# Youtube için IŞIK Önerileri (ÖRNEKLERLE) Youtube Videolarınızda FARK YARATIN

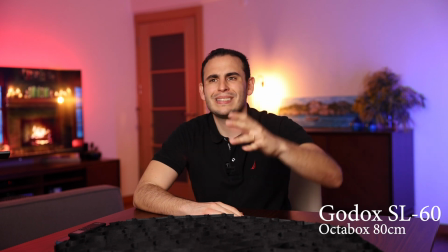Çünkü burada büyük bir softbox olduğu için aslında arka planı da aydınlatıyor.
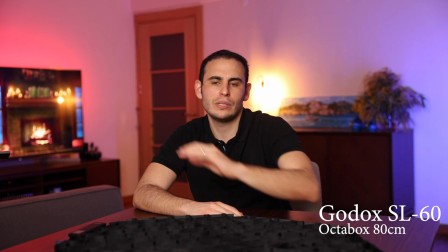Yine gördüğünüz gibi aslında hem o mavi ışık hem de kırmızı ışığın etkisi nispeten azaldı.
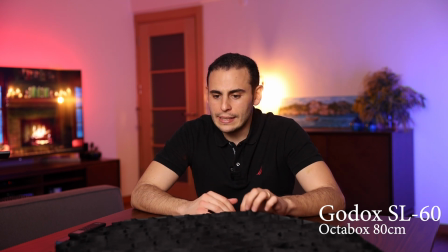Yine demin yaptığımız çeşitli ışık çekim koşullarına göre. İsterseniz gelin şimdi bir de hızlıca şu gridi tekrardan bir takalım ki bu dramatik farkı tekrardan görelim.
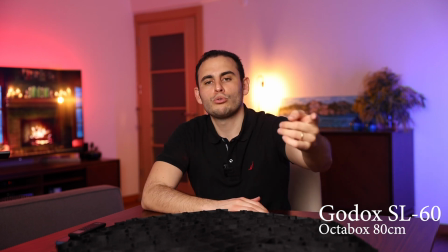Bu grid olmadığı sürece bu ışık ne kadar soft olursa olsun, hani demin burada sol tarafımızdan ring light'ı açmıştık ya, neredeyse ona benzer.
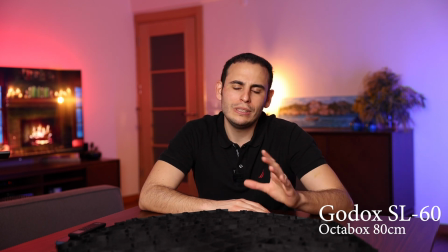Tabii ki o kadar değil ama neredeyse yine onun dinamiklerinde bir ışık karakteriyle karşı karşıya kaldık.
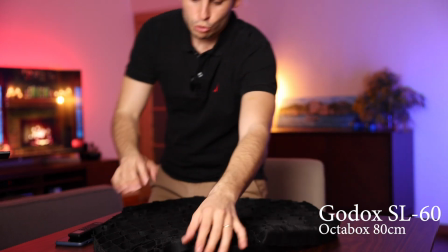Şimdi gelin bu arkadaşı bir takalım. Sökmesi de dert, takması da dert bunun.
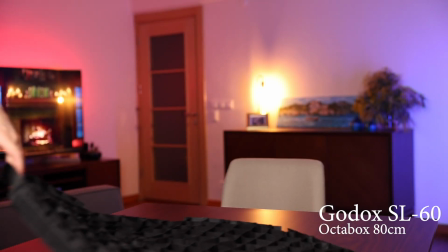O yüzden şimdi şöyle bir gelin bu arkadaşı bir takalım.
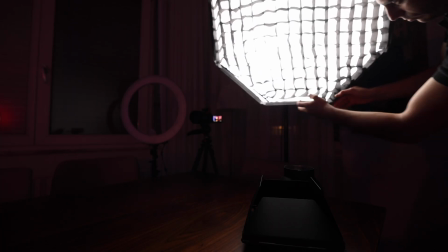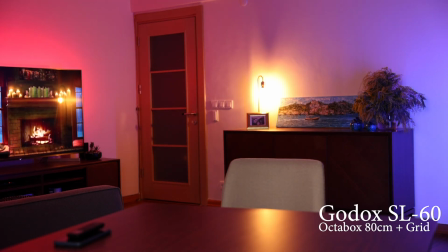Evet, şimdi gridimizi taktık. Kendimize doğru çevirdik.
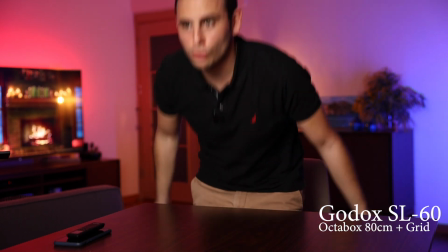Tabii burada belki ışık bir tık az gelebilir. Çünkü sonuç olarak demin de görüldüğü üzere %50 idi ama bir grid taktık.
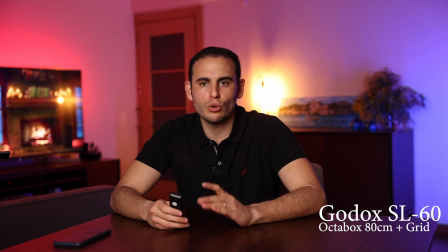Şu anda olması gerektiği gibi bence çok güzel, çok net bir şekilde aydınlandığımı düşünüyorum.
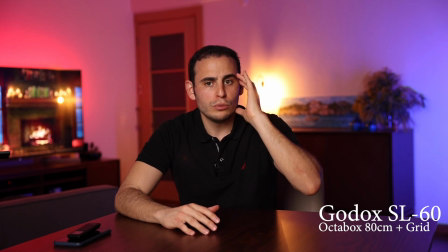Buradan gelen ışık aynı zamanda suratımın şu sol tarafında hafif gölgelenmeler de yapıyor.
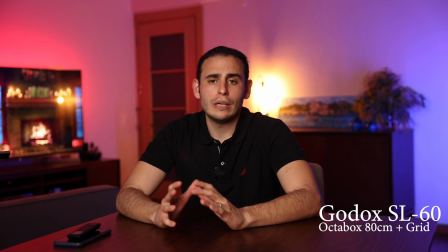Yani aslında videoya farklı bir boyut da katmış oluyor bu. Bu da durumun aslında ışıklandırma konusundaki son noktasıydı.
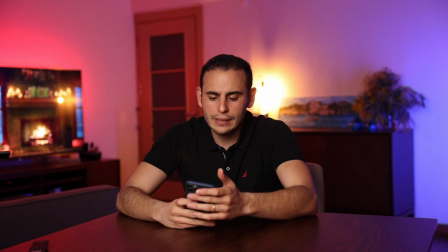Şimdi isterseniz gelin bir de arka plandan bahsedeyim. Arka plan kısmına geldiğimiz zaman şöyle buraları tekrardan bir kapattık.
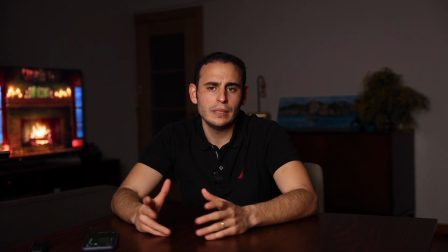Gördüğünüz gibi aslında arka planda hiçbir şey olmadığı zaman buraya ne kadar yatırım yaparsanız yapın alacağınız görüntü bu.
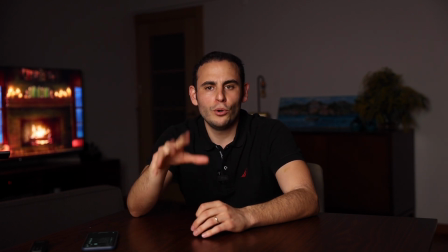Şimdi ben ilk çekimlerimde hatta böyle çekiyordum. Sadece burada bir ışık vardı.
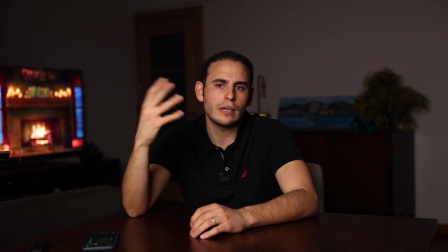Sonra arka tarafa böyle Philips Hue ışıkları koymaya başladıkça arka planı aydınlattığımı kendim keşfede o hale getirdim aslında.
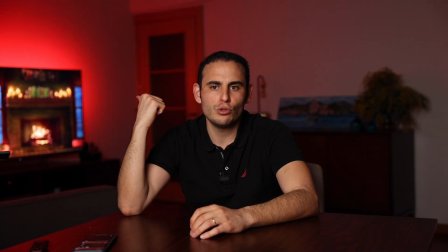Şu anda böyle yavaş yavaş açalım. Şimdi televizyonun arkasında bir tane light strip var.
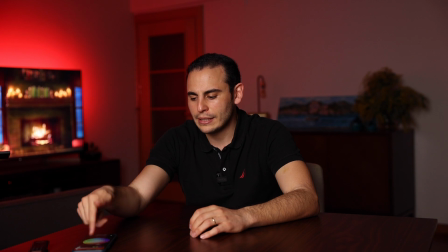O light strip'i açtığım zaman zaten tüm renkler buradan değişiyor. Hani kırmızı olduğuna bakmayın. İsterseniz şöyle yeşile çekelim. çekebiliriz.
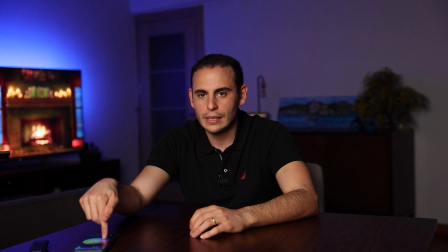Maviye de çekebiliriz şu şekilde ama pıt diye. Ya bu tamamıyla sizin zevkinize kalmış.
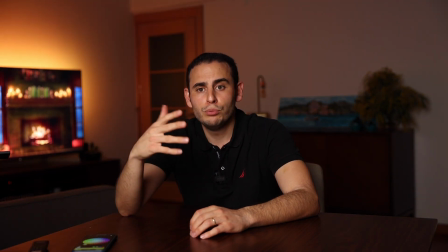İsterseniz sadece beyaz bir ışık da vurabilir ya da sarı ışığa da şöyle alabilirsiniz. Tabii ki burada hani sadece televizyonun arkası değil, aynı zamanda televizyonu da açıyorum.
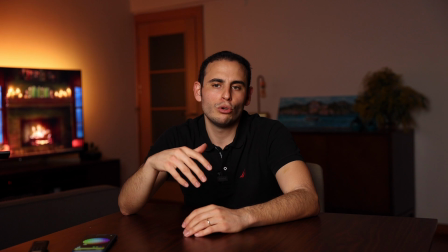Televizyonu açıp hatta böyle bir şömine ya da bir hareketli bir şey koyduğunuz zaman çok daha güzel bir efektle karşı karşıya kalıyorsunuz.
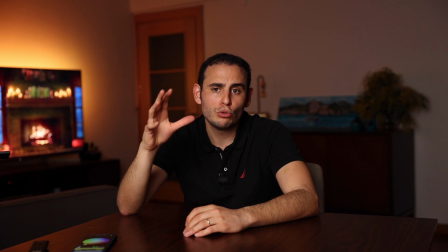Bunu mutlaka öneririm. Şimdi ışıklandırma konusunda diyelim ki bir kısmı şöyle ışıklandırdık.
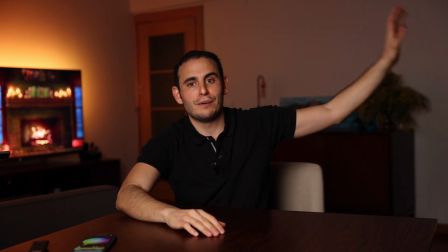Görüyorsunuz şurası ışıklandı. Ancak şu tarafa geldiğiniz zaman yani bu taraf görüldüğü üzere tamamıyla şu anda karanlık.
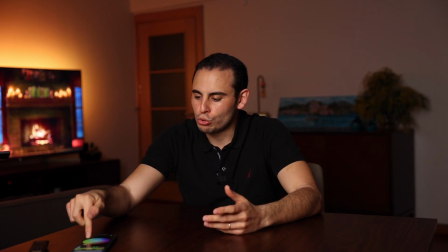Böyle hani bir eksiklik var ışık konusunda. Şunu tekrardan şöyle maviye bir çekelim.
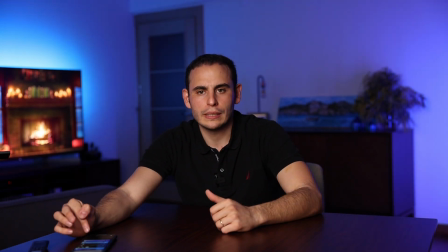Bu sol tarafta konumlandırdığım ışığı da açıyorum arkadaşlar. Gördüğünüz gibi şu anda arkası masmavi oldu.
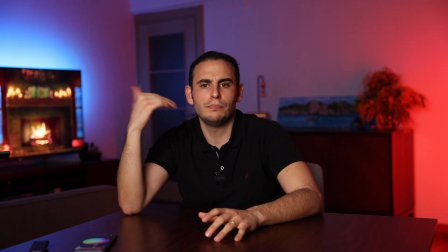Bunu isterseniz yine şöyle tamamıyla farklı yapalım. Mavi, kırmızı konumlandırmaları yapabiliyoruz.
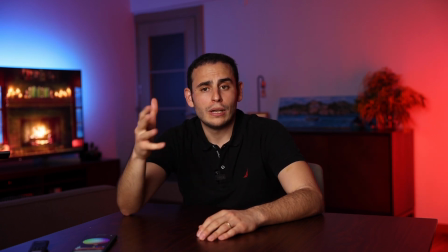Bununla ilgili de bir sıkıntımız yok. Şimdi şöyle arka tarafta neredeyse şu anda 3 tane ışık yanıyor.
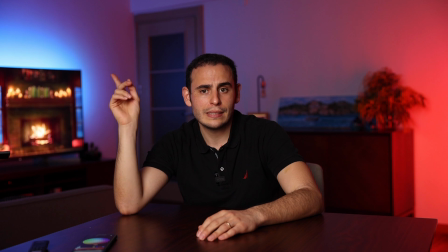Bir tanesi televizyonun kendisi, bir tane televizyonun arkasında bir light strip var ve burada ise bir tane düz bir ışığımız var.
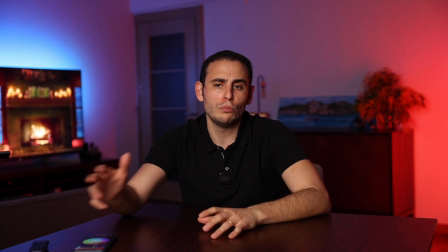Ancak şu ortası bir karanlık kaldı şu anda gördüğünüz gibi. Bu tamamıyla tabii sizin tercihinize bağlı.
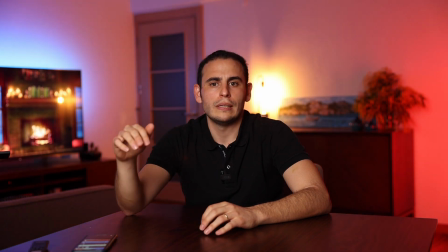İsterseniz bunu buradan şu şekilde yine farklı bir ışıkla beraber konumlandırabiliyorsunuz.
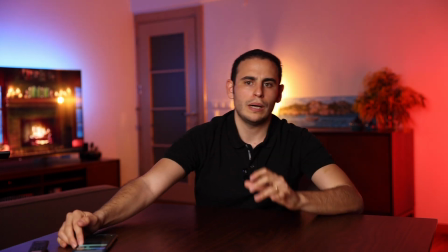Şu anda tabii bu tam güçte olduğu için şurası patlıyor. Burada hani belki şey önerebilirim size.
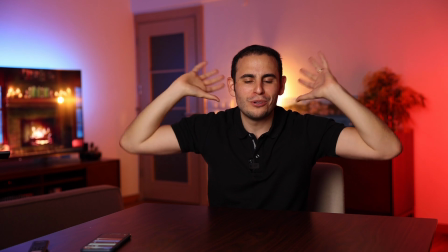Tam kafanızın arkasına gelecek şekilde bu ışık konumlandırın. O zaman burası çok güzel böyle bir harelenme oluyor ve saçınız da o zaman hani buna saç ışığı deniyor zaten.
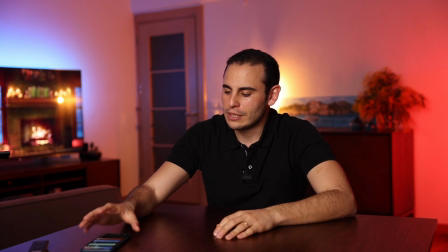Normalde profesyonel fotoğraf çekimlerinde vesaire mutlaka yapılıyor.
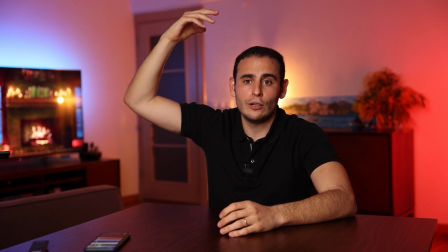Tabii orada saç ışığı dediğimiz şey genellikle buralardan vesaire geliyor ama şu anda ben farklı bir konumlandırmada kullandım.
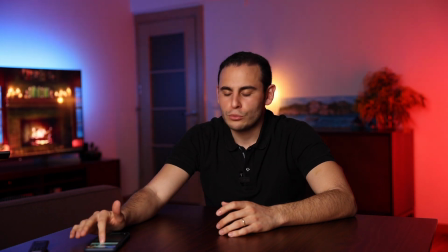Tabii bunu istediğimiz gibi hani bu Philips'in ampullerinin vermiş olduğu bu şeyleri seviyorum, yetenekleri seviyorum.
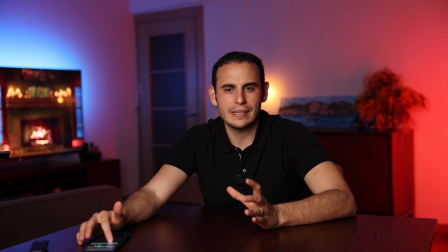Şu şekilde hatta daha böyle biraz daha soft takılabiliyorsunuz arkadaşlar. Evet, gördüğünüz gibi bugün sizlerle beraber işin sadece aslında güzel bir kamerayla çözülmeyeceğini, işin arka planında ne gibi teknikler var, hangi ışık tipleri var, neyi ne zaman kullanmanız gerektiğini umarım size anlatabilmişimdir. Hem ön planınızda yani buradan sizi aydınlatacak hem de arka planınızda nasıl bir aydınlatma yapmanız gerektiği hakkında fikir verebilmişimdir. Bu arada hangi YouTube kamerasını almanız gerektiği hakkında da bir video çekmiştim.